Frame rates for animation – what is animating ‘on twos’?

Movies, animation and video games aren't actually moving.
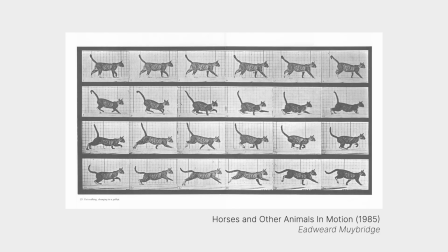What you see on screen is really a series of images being shown one after another.
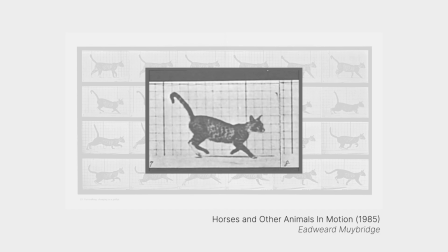When this happens really quickly, we stop seeing the individual images and start perceiving motion.
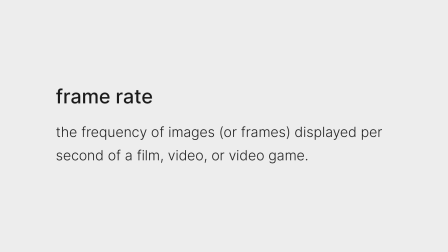Frame rate refers to the number of images shown every second. So for example,
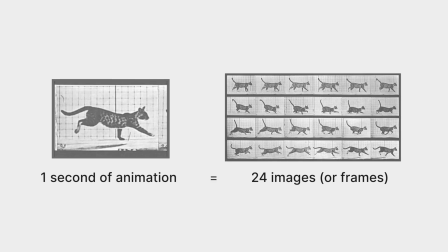a frame rate of 24 frames per second or 24 fps means that every second of animation will contain 24 images, also known as frames. Commonly used frame rates include 24, 25, 30, or 60 FPS,
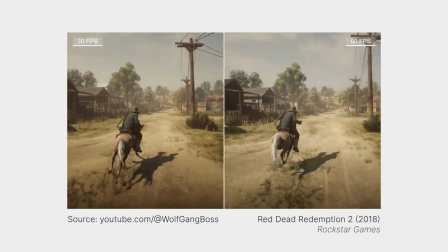with the general idea being that the higher the frame rate, the smoother the animation or video will look.
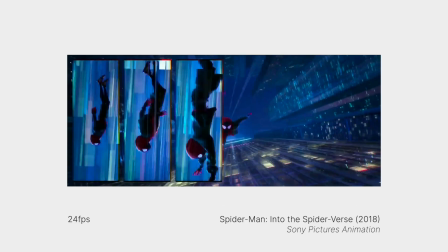24 frames per second is widely accepted as the industry standard frame rate for cinema and has been since the 1930s,
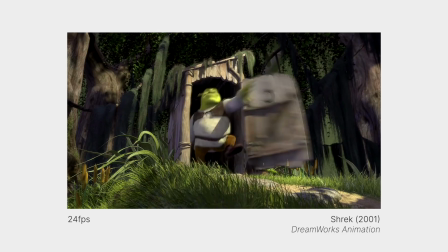back when you know movies were still being recorded on rolls of film and now a hundred years later
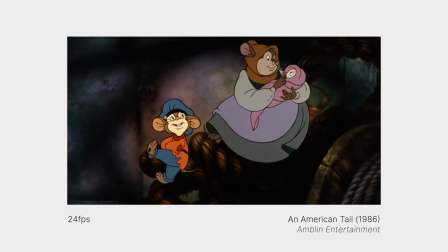we're so used to watching movies at 24 fps that we subconsciously associate it with
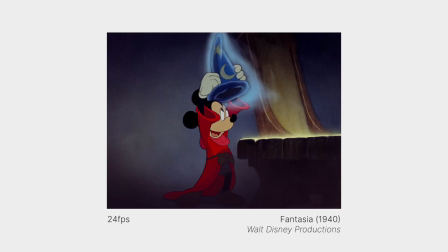the cinematic look so even though we can now record movies and videos digitally at much higher frame rates and practically for free many movies and tv shows still stick to 24 fps besides the cinematic association animation has a few more reasons to use the 24 fps standard unlike videos or live action movies
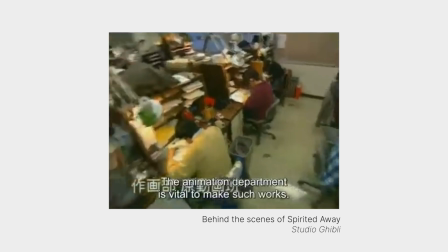where you can just point a camera at something and hit record. Every single frame of an animation has to be created.
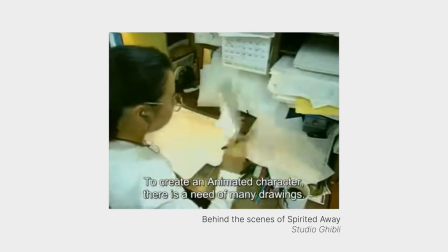What this means is that higher frame rates require more work for every second of animation.
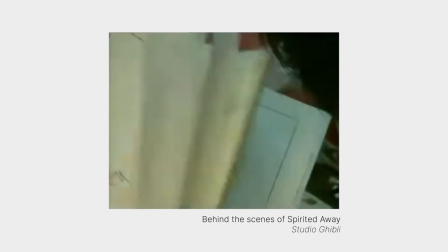While the 60 fps animation will probably look more fluid, the truth is that most people watching won't really notice the difference.
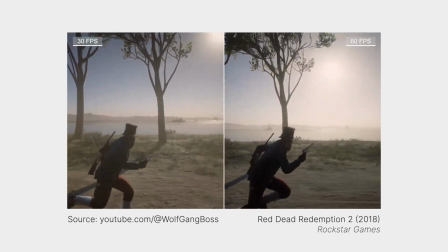Before getting caught up in the technical details of our animation, it's worth keeping in mind that the purpose of animation, most animation at least, is to tell stories. Now 24 drawings per second of animation sounds like a lot, and it really is.
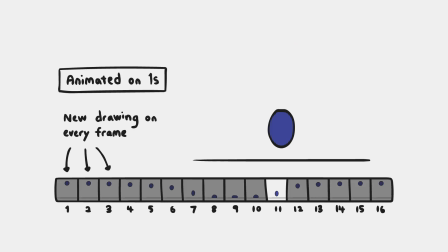In the real world, animators don't always create a new drawing for every single frame of animation.
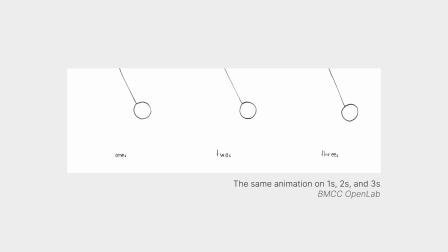Sometimes we show a single drawing for two frames, or three, or even more.
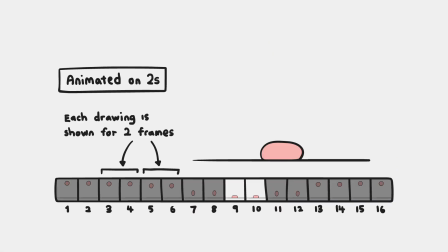Holding a drawing for two frames is known as animating on twos, holding a drawing for three frames is known as animating on threes, and so on. This obviously greatly reduces the number of drawings that need to be created, but it's not all about saving time and money. Using a combination of 1s, 2s and 3s will let you create smooth animation that feels nice and energetic without wasting time and energy adding drawings where it's not needed. To recap, we've learned in this video the animation is an illusion created by showing a series of images quickly. Frame rate is the number of images or frames shown every second with 24 fps being the most commonly used frame rate. Animators can choose to animate on 2s or 3s to save time or to achieve a specific look.
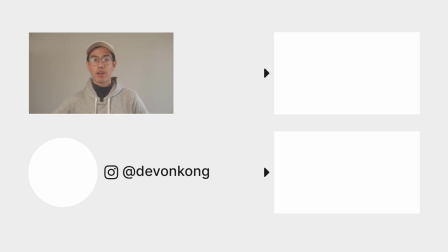Anyways, thank you for watching, let me know in the comments if you guys do have any questions, stick around for more animation related videos, and see you next time, bye!